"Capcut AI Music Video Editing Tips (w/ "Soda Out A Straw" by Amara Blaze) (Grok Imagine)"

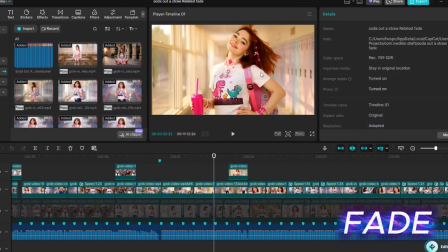I'm going to try to explain 3 different things that I've learned that are things that you don't know right away when producing music videos. And it took me like 10 or so videos to basically kind of figure this stuff out on my own. So one of the basic things is that I'm always doing cutting clips.
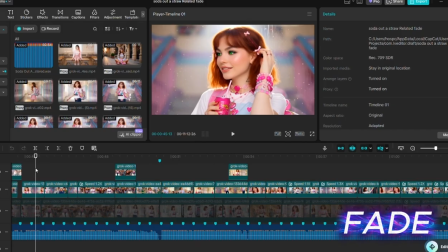I'm never doing fade. And there's a reason for that. It's because you want to cram as much good material in as short of time as possible. And the fade basically delays the brain's ability to understand what the shot is supposed to show and communicate to the brain.
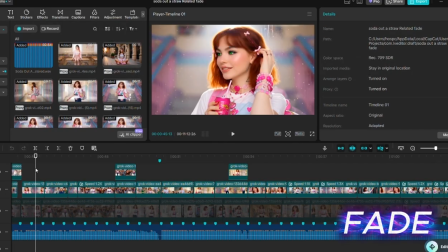So it destroys some of your time value of your overall music video.
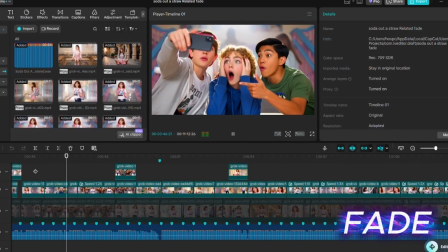So watch this example here.
White lord, guess that's how a nobody upgrades to a star.
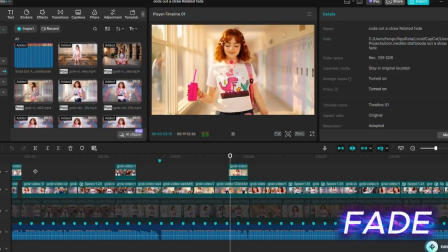Pink cup, slow sip, now they're watching every drop. Rumors in the air every time I hit.
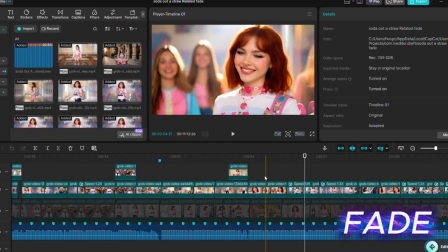Even similar clips, I'm doing an immediate cut,
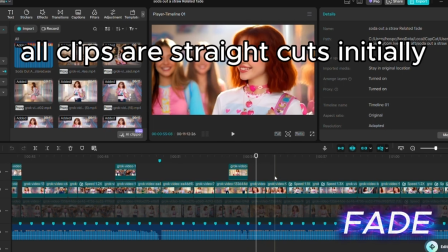sometimes further down the clip, to take the best snippet from that overall clip.
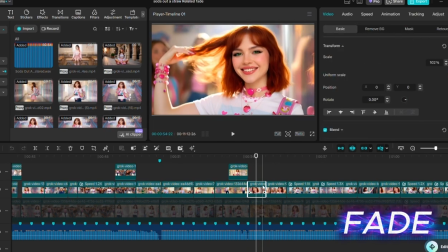So for example, this clip here.
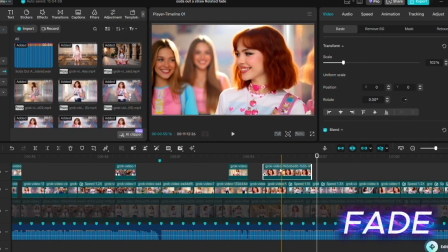Every time I hit the spot.
It takes much longer to fit that in, so I cut the 2 most important parts out, put them right by each other.
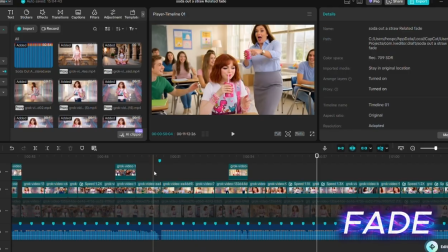Now, for fade though, there is a time when it's actually helpful to the brain to fade it,
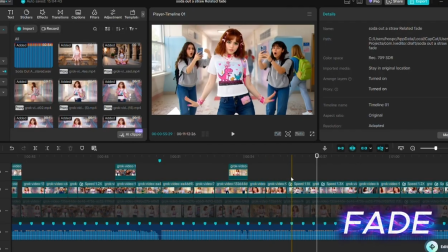and that's when sometimes you have clips like this that are similar to each other. Direct cuts like this, it's just best to cut straight from one to the next, in my opinion.
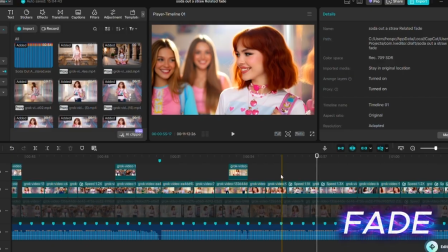This is just from me repeatedly watching my videos very carefully and sort of scrutinizing every few seconds and how I feel when watching it.
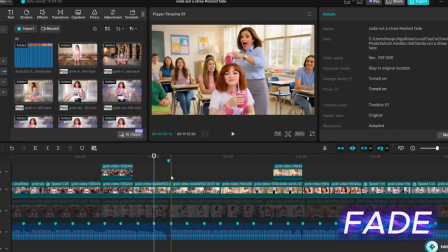So here's an example of a clip I saw that is like the same clip, but it's quite a bit different because she's totally over on the other side for this clip.
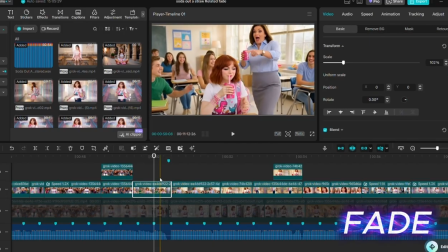And so what I'll do with this clip here, I wouldn't have to do this necessarily. It looks pretty good still the way it is. But to make it even better, I will do a fade here, and I can either fade out this clip or fade in this one, and I sometimes will try both and see how it looks.
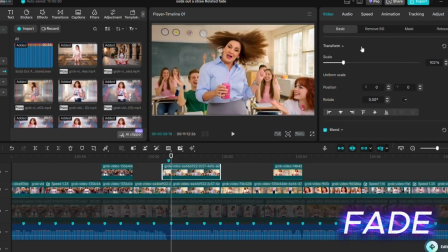For this one, I ended up doing a fade in. And what you can do is just do a very quick fade in.
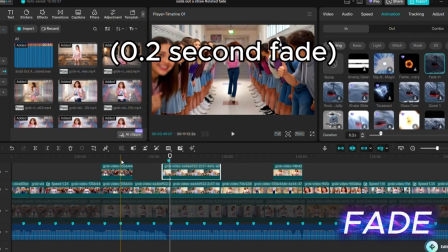Watch this at 2 seconds. I decided was probably best for this. Watch it now.
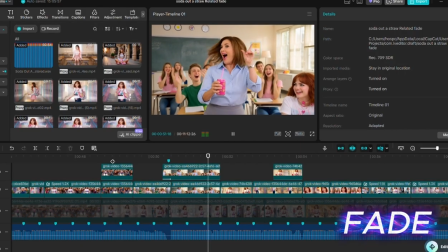It's to a star. Pink cup, slow sip, now they're it's to a star. Pink cup, slow.
It's just slightly easier on the brain to kind of figure out what kind of happened.
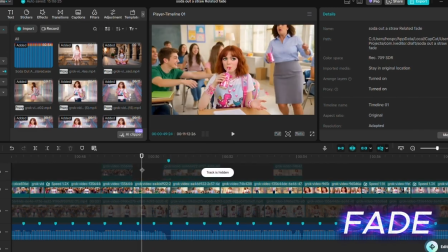And this is without that fade.
Pink cup, slow sip.
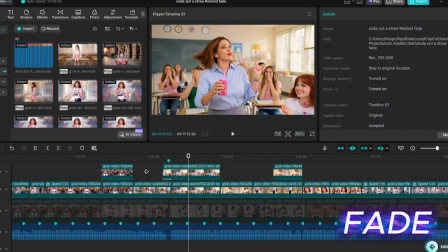You see that? You're trying to communicate a message every time. You know, every little cut is a new message.
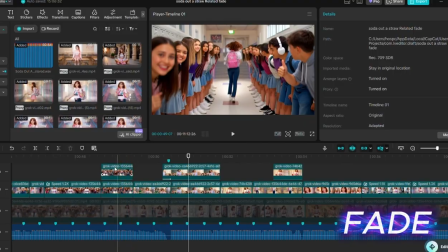It's like sometimes you want like the fullness of that message, and sometimes you want fades. I could do fades here between these clips, for example.
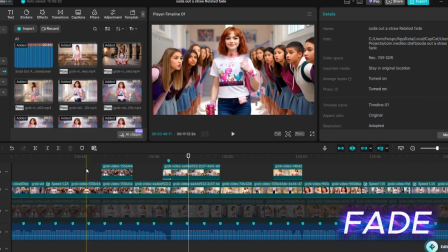It'd probably look a little bit better.
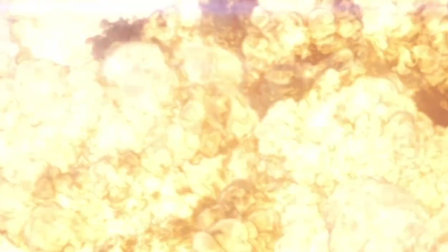Yeah, so that's the whole fade thing. Okay, the next little tip I want to talk about is
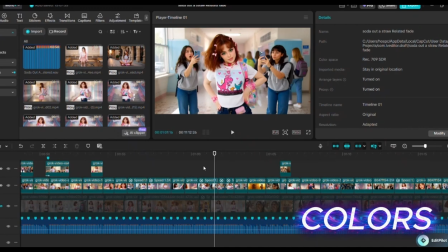adjusting clips so that different clips that were perhaps they had a particular lighting, like naturalistic lighting or cinematic, in your AI prompt for the video generation. Once you've put them all in the video, to look over your video, it's not that important to do, but it can be helpful to adjust the colors.
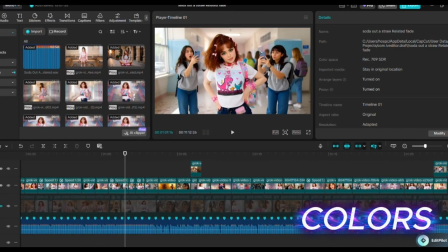I actually fiddled with adjusting all the colors as a default at the end of the entire video, like increasing saturation or contrast a little bit.
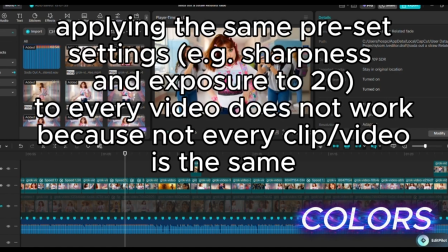Grok actually recommended that for me, but I did it a lot, and I never really saw a good like sharpness, for example.
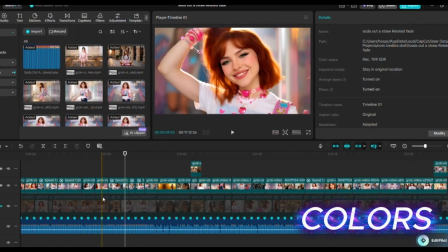It said that professionals do it. I never saw a benefit to it. However, I do definitely see a benefit to this, and watch this.
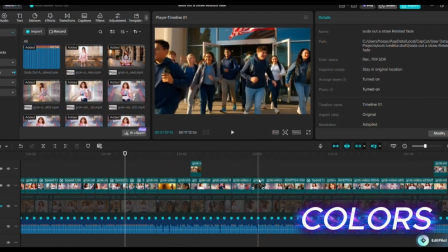Basically, I'll show you this little clip series, and you'll be able to tell that this clip here and this clip, they do not match at all.
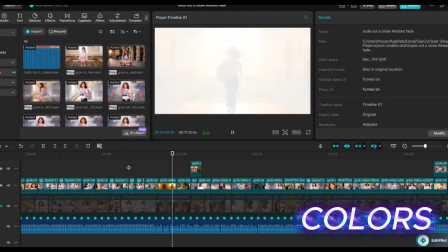Definitely this clip.
I became the hottest girl in school. Someone filmed it on their lunch, posted up with some dumb tag.
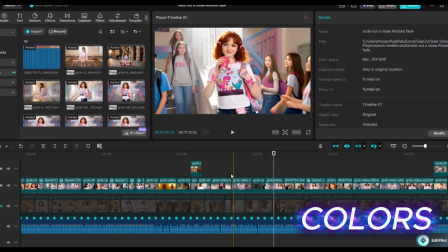By the final bell at 3, every hallway had.
So definitely I see this one and this one.
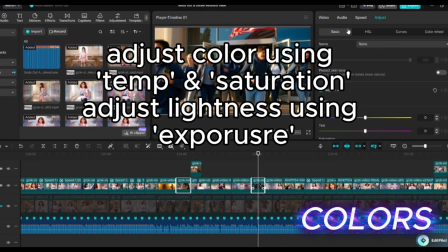You just want to play under adjust here with the colors.